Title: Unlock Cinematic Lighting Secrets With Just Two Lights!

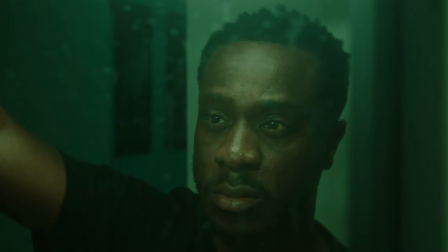0s
Lighting is one of the major factors in whether image has a cinematic look or feel.
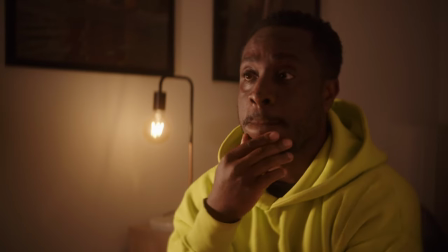5s
This can be through the use of motivating light, creating contrast and colour with light, as well as creating depth with light. In this video, I'm going to show you how I try to achieve this with much smaller and affordable lights that also have RGB capabilities as well. So I'm currently in the process of upgrading all my lighting equipment and I thought before I take the dive and spend a bit of money on bigger lights and more expensive lights, I thought it would be a good idea to try and see what I can create with the lights that I already have. I have three RGB lights, one from Aputure, and that is the Aputure MC. And the other two RGB lights that I have, the Ambitful A2 tube lights.
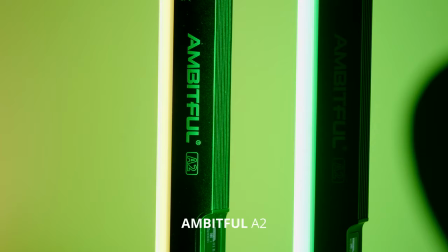45s
Now, I bought these randomly whilst I was shopping for something else on AliExpress, but I saw these tube lights for £28 and I thought, I guess I can't really go wrong. So I wanted to challenge myself by only using maximum of two lights in each scene that I wanted to create. And if there were any other lights in the scene, I wanted them to be practical lights or motivating lights. So let's jump into the first scene and see how I created this.
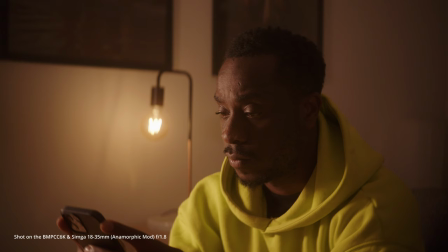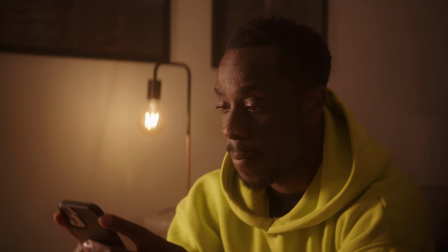79s
So what we're trying to achieve here is motivated light. So what I've done in this scene is to have a lamp in the background and that is my motivated light.
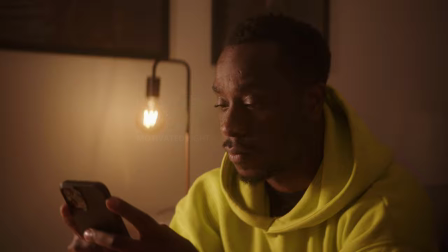88s
So what I've done is I've placed one of the A2 tube lights to the right of me. I'm only using one light in this scene. And what I've done is I have made that light 2700 Kelvin. By doing this, the light that is hitting my face is the same color temperature as the light in the background. What I did in order to give the light a little bit more softness is that I took one of my old diffuser
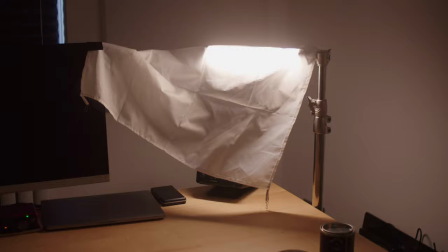109s
sheets that was in one of my old light modifiers and I placed it over the tube light.
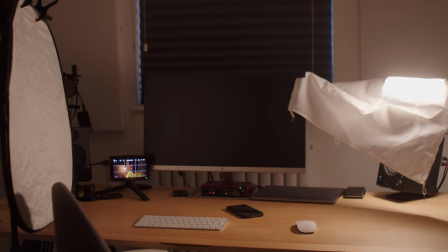114s
What I also did is I placed a 5-in-1 reflector just to the left of me to add a little bit of fill light on the left side of my face.
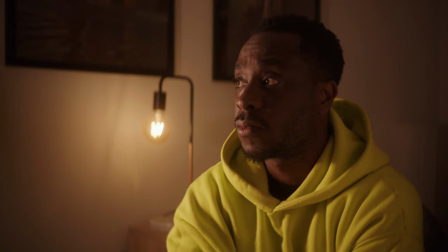122s
The space within the scene is fairly small so I wanted to try and create a little bit more depth in the scene so
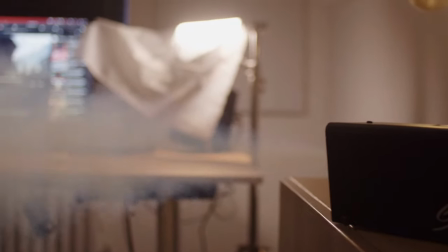127s
what I did was I added a bit of haze in the room which helped give the light a little bit more volume.
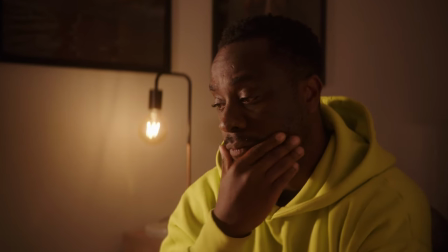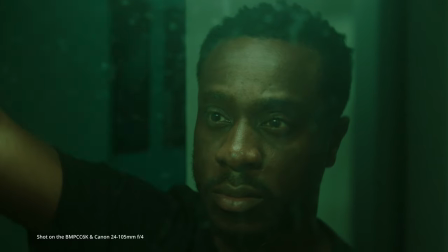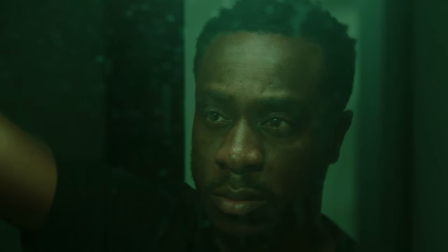So for this scene what I did was I stood in front of the mirror and I placed one of the
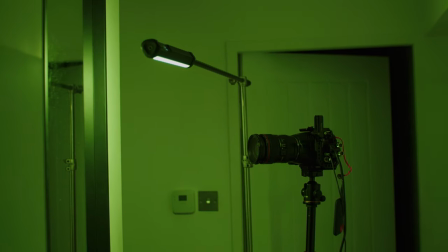159s
ambitful lights just above me and shone that into the mirror and let that light,
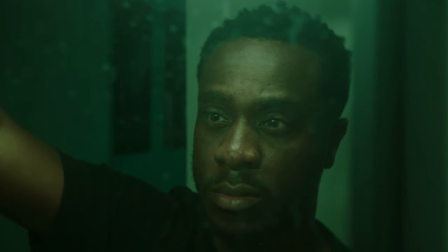165s
some of that light bounce on the mirror and bounce back onto my face. I used the RGB functionality on the Ambitful light. I turned that down to kind of a greenish hue just to kind of get that murky green and moody look.
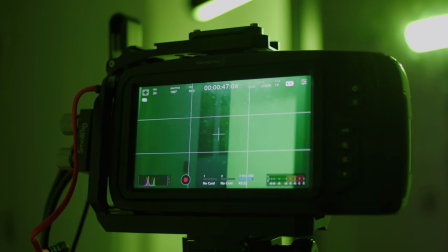180s
To add a little bit more interest in the scene,
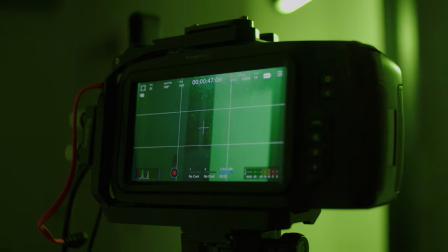182s
what I did was I left one of the doors in the rooms off the hallway open and what I did was I put one of the Aputure MC lights in there. On the Aputure MC lights, you can have various effects and one of those effects are a faulty bulb and what I did was I took that effect and I changed the
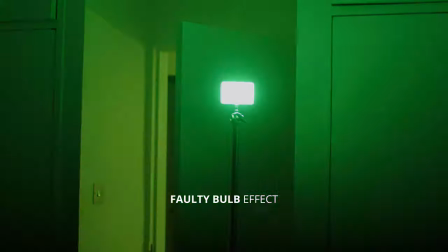200s
HSI colour to the similar type of murky green just
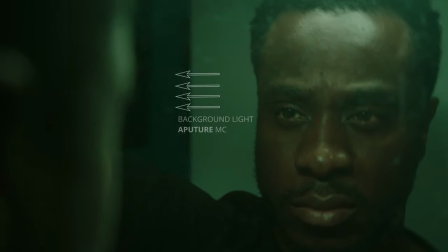204s
to sell that image of maybe a cheap fluorescent LED that is given a green colour cast similar to what I did with the light that's in front of the mirror.
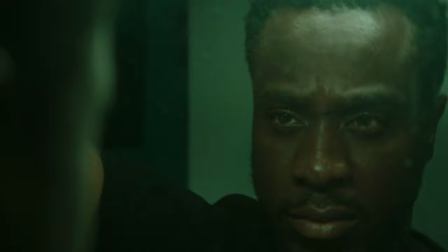214s
Another thing I did to add a little bit more depth and interest to this scene was I took an old toothbrush and wet it and sprayed a little bit
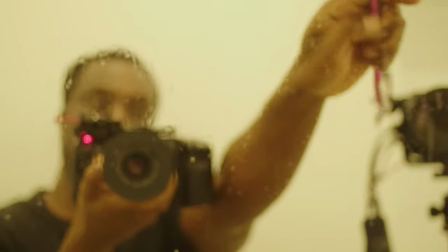222s
of water from that toothbrush onto the mirror let that dry up and that added a bit of texture just to give the mirror a
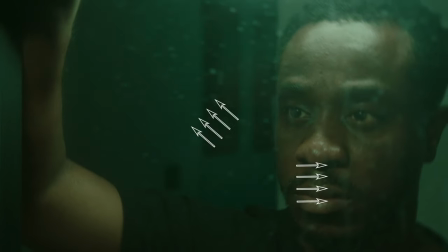230s
little bit more of a grittier look as we're going for something that's a little bit dark and moody I thought that added a nice touch to this please ignore any poor acting skills you see in this video the concept was just to give an intense and moody look I really like this scene
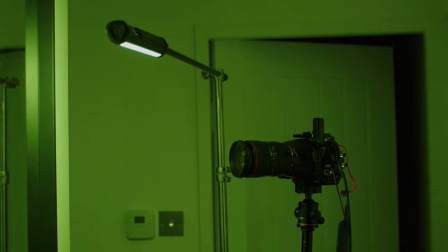247s
I feel the lights came in very handy because my hallway is very small and these lights are very small so it allows you to rig them up in small spaces and these are one of the benefits of having these small RGB lights. The next scene we're going to look at is where I wanted to once again take advantage of the RGB capabilities of these lights and what I wanted to do was create a scene that had strong colour contrast in it.
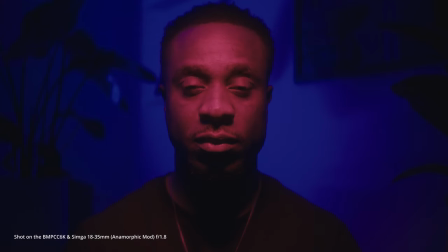What I decided to do for this scene was I said I would have the backgrounds with a
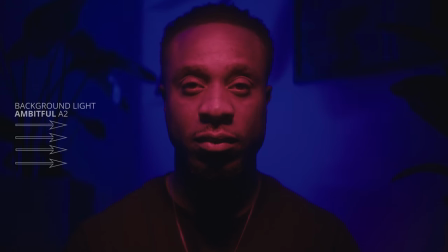292s
dark blue light and I would light my face in red to create a strong colour contrast. So I filmed this in my office and what I did was I have some blackout blinds from Ikea and what I did was I put
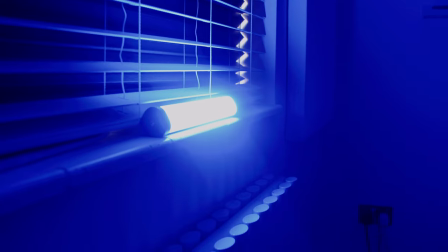307s
those on to block out the sunlight coming into the room I place the blue light on top of one of the radiators and put that onto full brightness
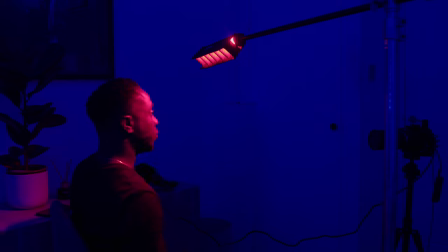315s
then I took the other tube light and I boomed that just above my face and for this I put the grid that came with this tube light in order to control the light spill because I only wanted the red to be on me and not to spill onto the background As you can
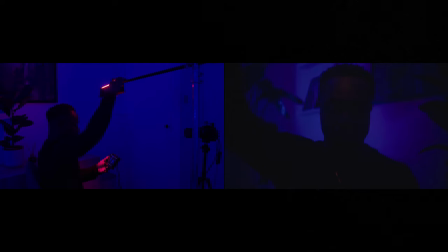332s
see here, you can control where the light goes by how you place the grid on your light. As you can see in this example, I'm moving the grid around and you can see that the light is shifting. Without the grid, I wouldn't have been able to create the look that is in this scene. I really like this look for something that was very simple to set up.
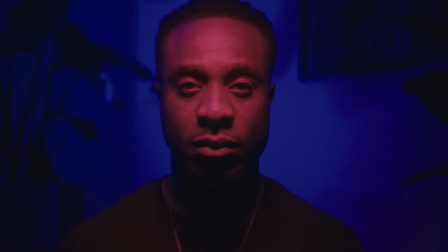352s
I think it's a strong and effective look within the scene and something very interesting that you could use, let's say in a music video. So I really like how I was able to create this with just these two small RGB lights.
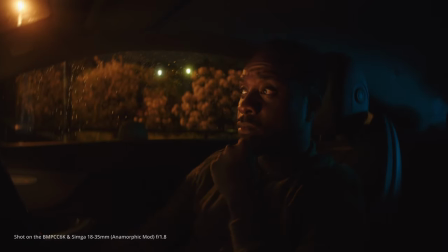This is my favourite scene. I really like this scene. I've always wanted to try and shoot a car scene. It's something I've not done before. So I thought when I was creating this video idea, I thought definitely I have to create a car scene for one of these looks in this video.
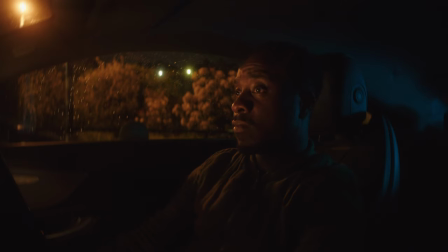394s
So when deciding how to shoot this scene, I decided I would film from inside of the car and I'd also shoot somewhere that had streetlights because I wanted to have a motivated light as well as have a light that had some tungsten colour on it because I wanted to use a complementary colour scheme of blue and orange. So I found an area which had streetlights but was also next to some bushes which had nice flowers
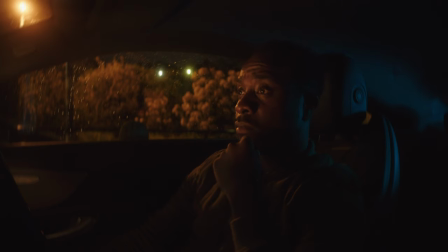416s
as well as some practical lights coming from some of the buildings just behind those bushes. What I also did was to spray a little bit of water on the window that you can see in the background and then spray too much but just a little bit to add a little bit more volume to the light and also add a little bit more visual interest to the scene as well.